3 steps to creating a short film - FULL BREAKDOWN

You have one chance to get this Let's see what we can do have Someone who's getting a wide someone who's getting a medium and someone who's getting a tight shot It just gives you so much more flexibility in post-production to be able to use different shots at different moments We had five cameras that day three DSLR mirrorless
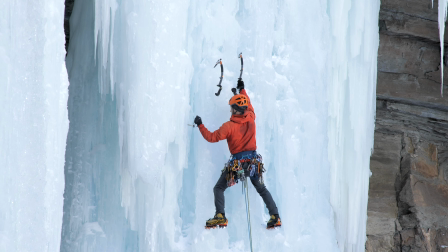cameras set up one on a tripod over here one on a tripod over here
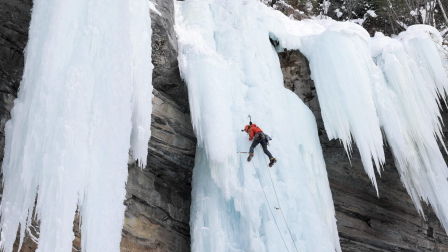and then one kind of down here shooting up at the climb we had the gopro
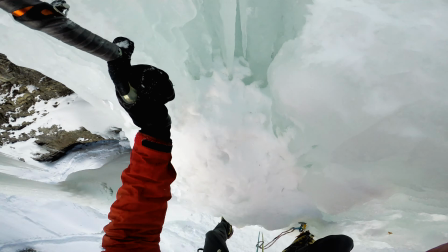on top of scott's helmet as he was climbing we wanted kind of that pov really get a
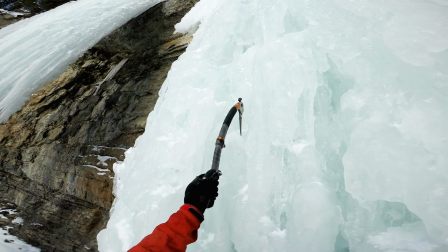raw sense of what is it like to be climbing this climb right here no thanks leave that one to you buddy if you have a fear heights you're not doing that but we also had the drone
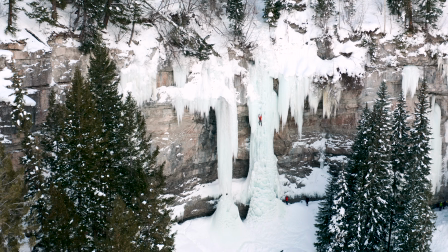and the drone had some just key shots of establishing the grandness of this climb. Once the production started we just kind of went we just went with the flow whatever came natural came natural but don't let yourself get overwhelmed overall that's going to deter you from capturing what you want to capture. I hope you guys are enjoying this so far make sure you hit that like button I appreciate it helps this channel helps us grow as a community. All right third section We're gonna talk about the post-production. We've got all our footage. We're gonna bring it in. We're gonna Organize it. We're gonna do all this stuff, but I got to move from here. So we need to go over there Okay, quick transformation number three post-production got my computer my edit set up right here The edit was done in Final Cut Pro I kind of mixed between Final Cut and Premiere just depending on the project and it really doesn't matter whether you're a Final Cut user Premiere, DaVinci Resolve, whatever editing software you're using. I really am not going into great detail on how the timeline is set up, the organization, what tools I'm using within the timeline. It's more just a quick rundown on how this timeline is set up and what I did as far as a brief organization of how I set up the clips. Let's get into it. So here we have my timeline. and what I did initially was in
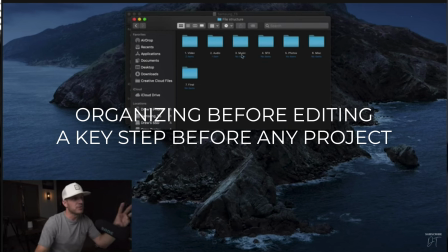any software editing software I kind of organized myself I've created a video already on this organization process be sure to go watch it it's on the workflow and do this before you start any edit so here we have our basic
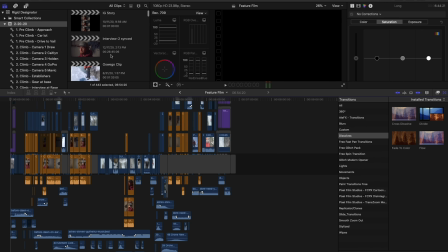timeline now I'm going to bring this up essentially what I did is I started with our interview and in the interview we have all
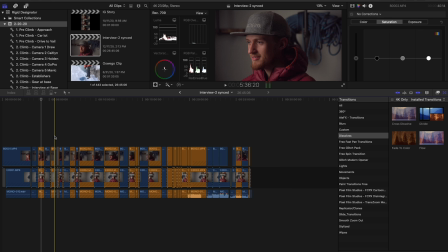these clips essentially I highlighted all the gold clips as my gold audio so So just gold for that's what I want to use. I want to use these somewhere in the film, set the story. And then we came into our feature film and we kind of built this out.
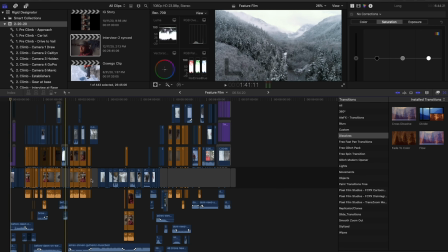The way I structured it was this main timeline here, this main bar here.
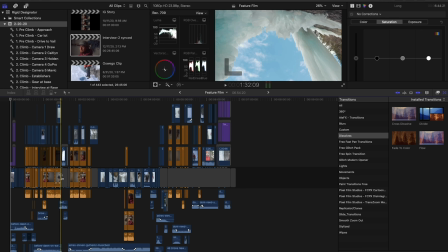That's my foundation. So that's what we did. We just built around this and you can see everything else is just your B-roll that surrounds it.
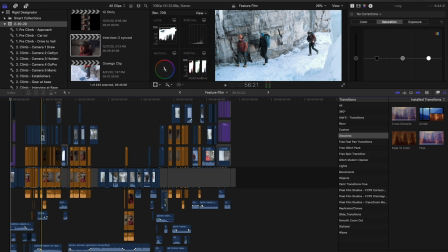So let's zoom in a little bit.
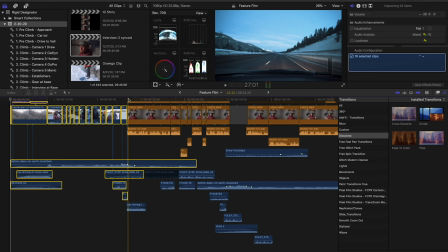This first portion right here, before we get to our first clip of Scott starting to talk, It's just kind of laying out what this film is going to be about.
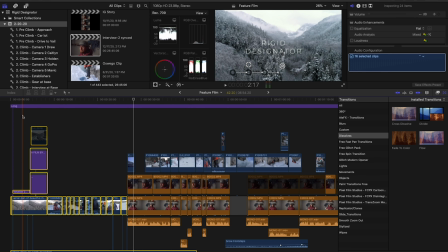Where's the setting?
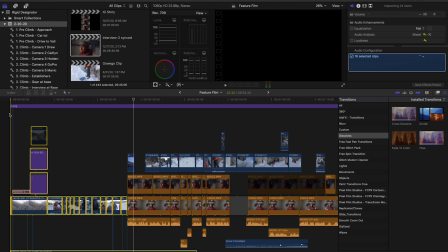Those are all kind of things I wanted to establish prior to Scott coming on, talking about what this climb is all about, what it means to him. We start it. We have a nice scene that sets kind of a cool winter feel, overlaying the B-roll that matches exactly what Scott is talking about.
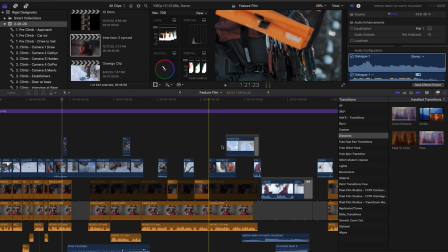Once we kind of establish this, I wanted a really dramatic scene of him progressing through the climb. We get through this initial part of him talking about the climb, what it means to him.
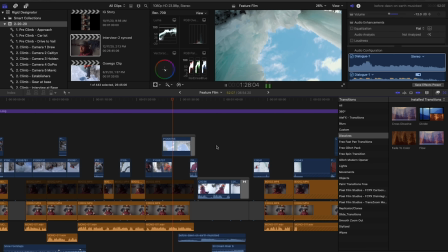Combining that with just like super radical environments and kind of like maximizing the, what I like to say, the radicality of where you are.
Because I had a good microphone on the camera, I was able to capture some of this raw audio from Scott talking about how he's feeling.
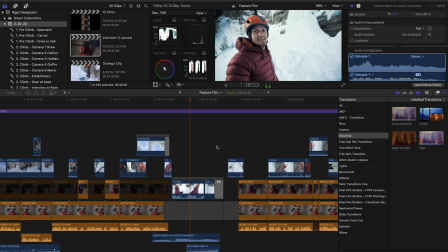It's going to be fun and just cruiser and beautiful.